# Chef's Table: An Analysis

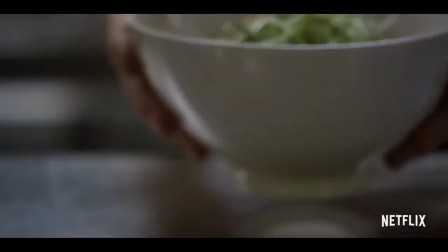2:09 Welcome back. I'm hoping you enjoyed that. So why, in my opinion, is this intro so damn powerful?
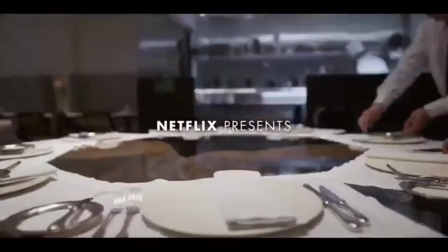2:16 At its core, it's simply introducing the show, right?
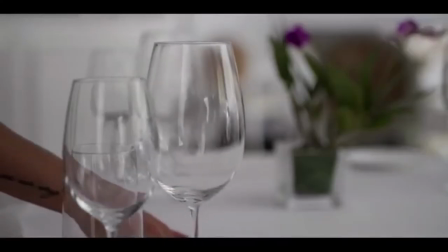2:20 Yet the visuals combined with the accompanying music blend together to create something utterly jaw-dropping.
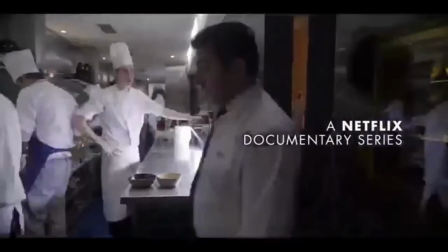2:26 This intro is magical, as it's doing two things at once.
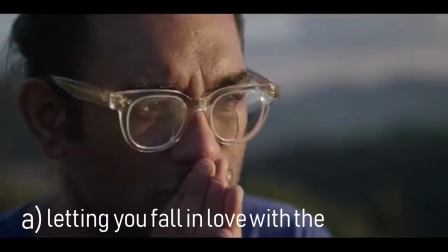2:30 A, letting you fall in love with the visual feast presented before you, and B,
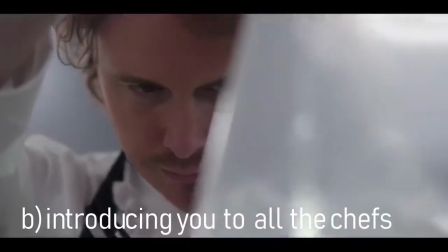2:36 introducing you to all the chefs that will be involved in the season.
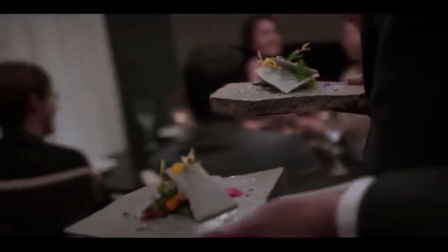2:40 The English language doesn't contain enough praises to highlight the musical ecstasy that is Winter Wonderland by Vivaldi, recomposed by Max Richter.
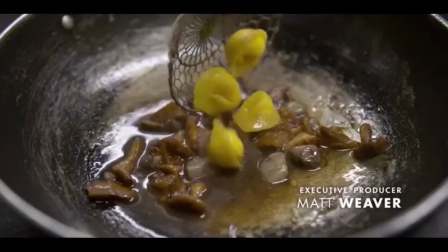2:48 I'm going to purely focus on the editing of this intro and manage the other aspects of filmmaking in later episodes.
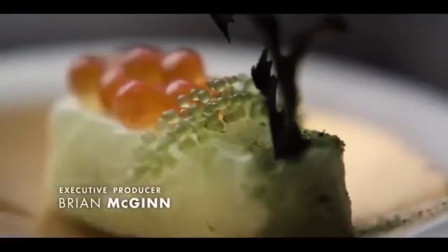2:54 There are, in my belief, three key components to the editing of this intro that help it stand above its peers.
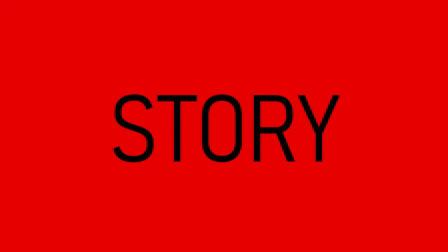3:01 Exhibit A, the story. The intro is broken into five specific sequences.
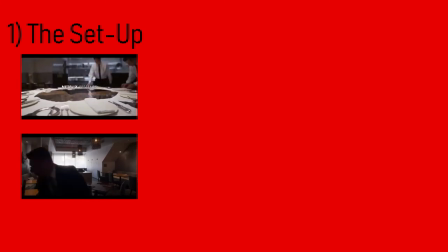3:06 One, the setup. All of these shots show the restaurant opening, setting up, the tables are being set, the flames are bursting into life.
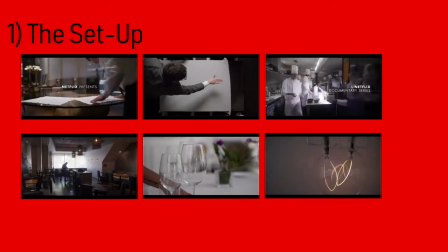3:15 This stays for about 17 seconds. 2. Introduction to the chefs.
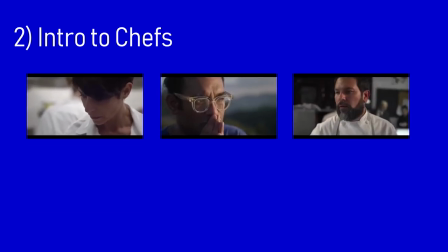3:20 This tells the audience of all the different people we're going to meet this season, and it stays for about 6 seconds.
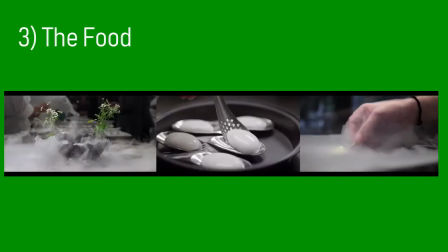3:27 3. The food. Well, this is pretty self-explanatory, it's literally just food porn, and I don't think anyone is complaining, it is gorgeous.
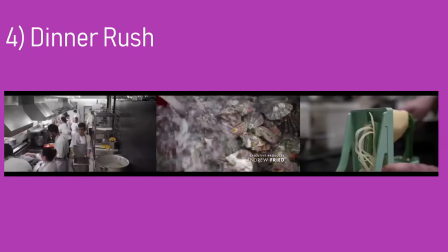3:36 4. The dinner rush. This matches one of the faster moments in the song, and it represents the restaurant at the height of its hours, when the dinner rush is real.
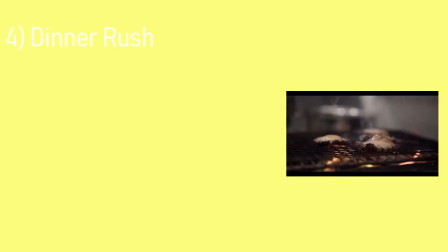3:44 This stays for about 11 seconds. And 5, let the episode begin.
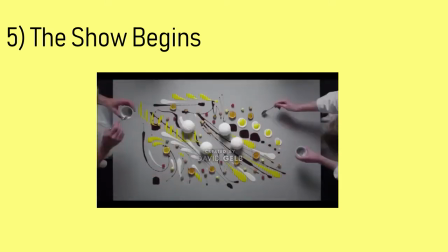3:49 The editing slows down, the pace comes better, and the shots provide a sense of satisfaction, which allows the show to begin very positively.
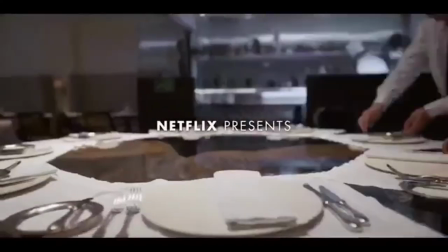3:57 The show's intro is a perfect minute, and the segments follow the chronology of a night in a restaurant.
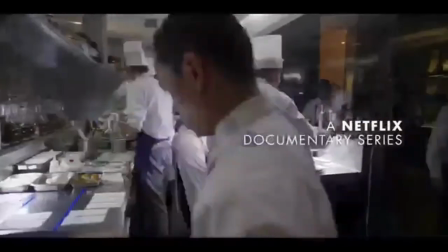4:02 The story is presented before us. It's almost as if we are going to dine in these restaurants from the beginning to the middle and ultimately the end.
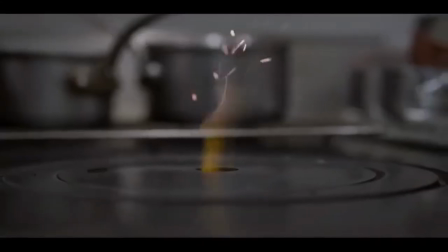4:11 It's very poignant. We enjoy it.
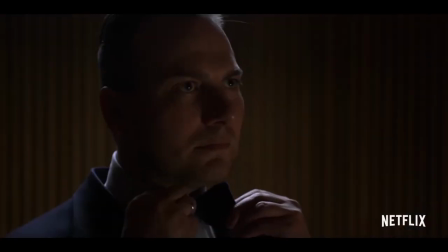4:13 Exhibit B. This is smaller and works on a more subconscious level and was brought into the spotlight in 2017's Baby Driver.
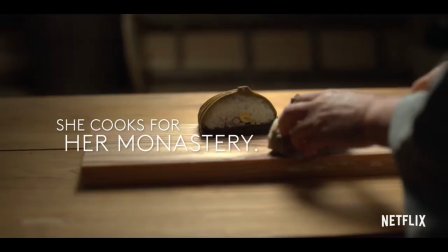4:20 The film geeks already know what I'm talking about. Each edit is synchronized to the music.
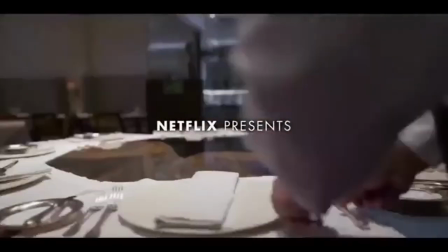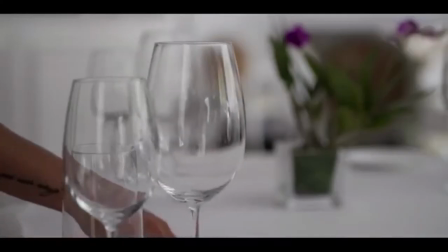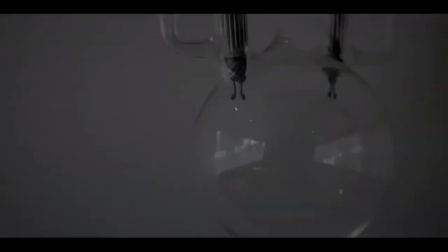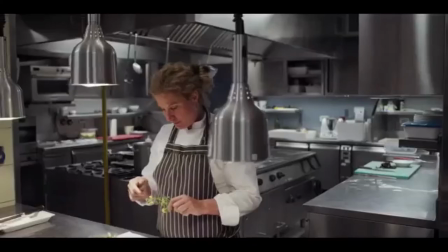4:42 You would be hard-pressed to find a single cut which does not match a beat in the song, Winter Wonderland.
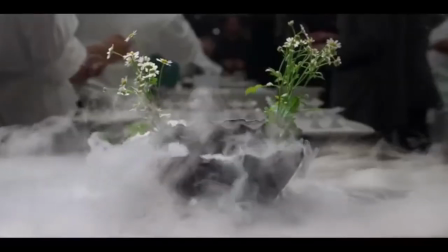4:48 It's a small thing, yet the significance and professionalism it adds to anyone's work is monumental.
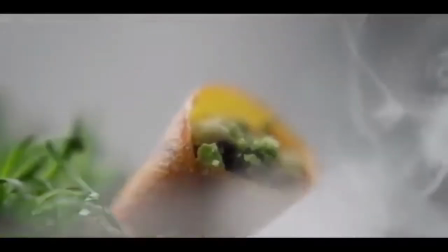4:53 There is something very aesthetically pleasing when all the cuts match moments or the beat in the song.
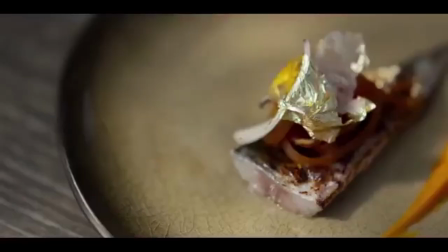4:59 It creates a flow in the edit, and every second is pleasing.
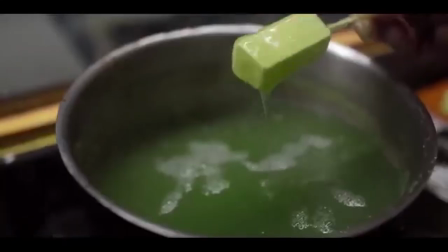5:02 You engage with the show without needing an extra push. all because the edits matched the music. Exhibit C, the actual footage that is used.
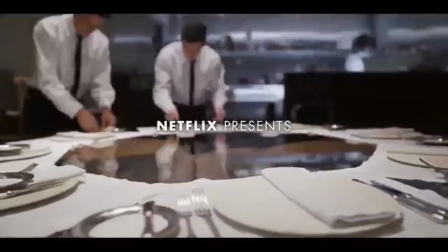5:11 Now, the Symphony of Winter 1 has a variety of slow, medium, and fast-paced sequences within the song.
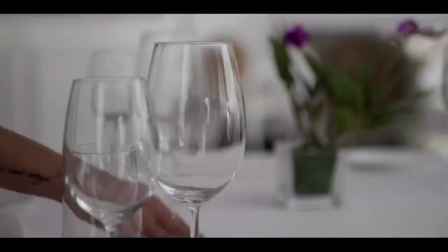5:17 Thus, to match, the editors very cleverly utilized the same principles,
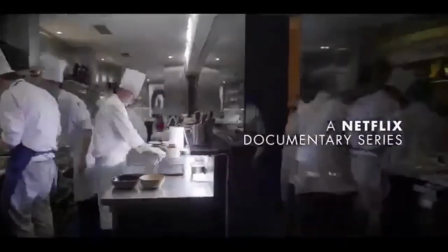5:21 embracing a variety of shots, including slow motion, normal speed, and time lapses.
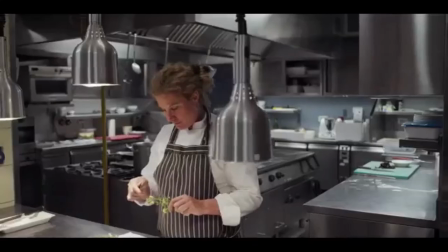5:28 Each add weight and poignancy to the visuals, amplifying the wonder presented before you.
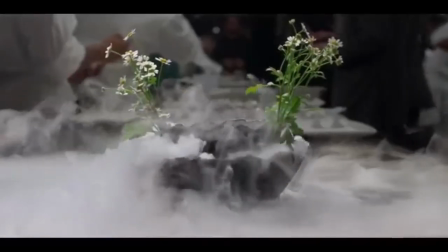5:33 You feel the magnificence, you don't just admire it, you become personally involved with these shots.
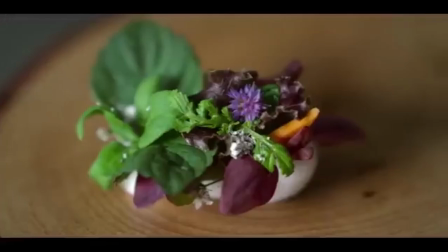5:40 Film is an audiovisual experience, thus a perfect combination is just that much more satisfying.
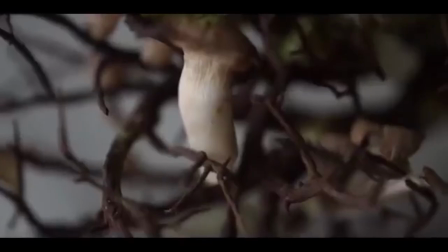5:47 If you have moments that don't match, you get something that's clunky and a bit off.
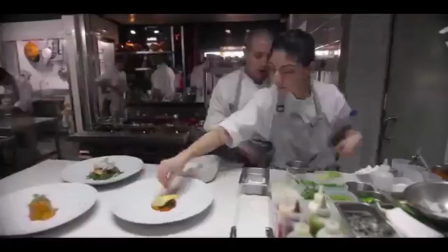5:52 These key lessons should be something we indie filmmakers should definitely incorporate into our own films,
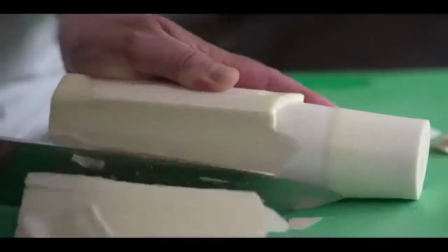5:57 to help express our own stories with greater clarity. I hope you enjoyed this video.
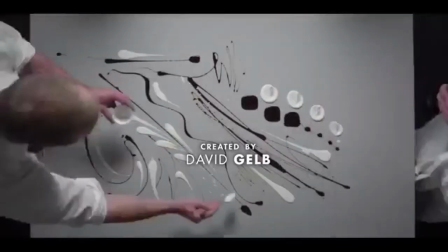6:03 Next week, I'll cover composition in Chef's Table, and I'll use this episode regarding Gagan Anand as my example.
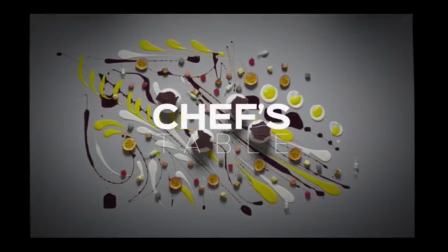6:08 So, give it a watch. You won't regret it.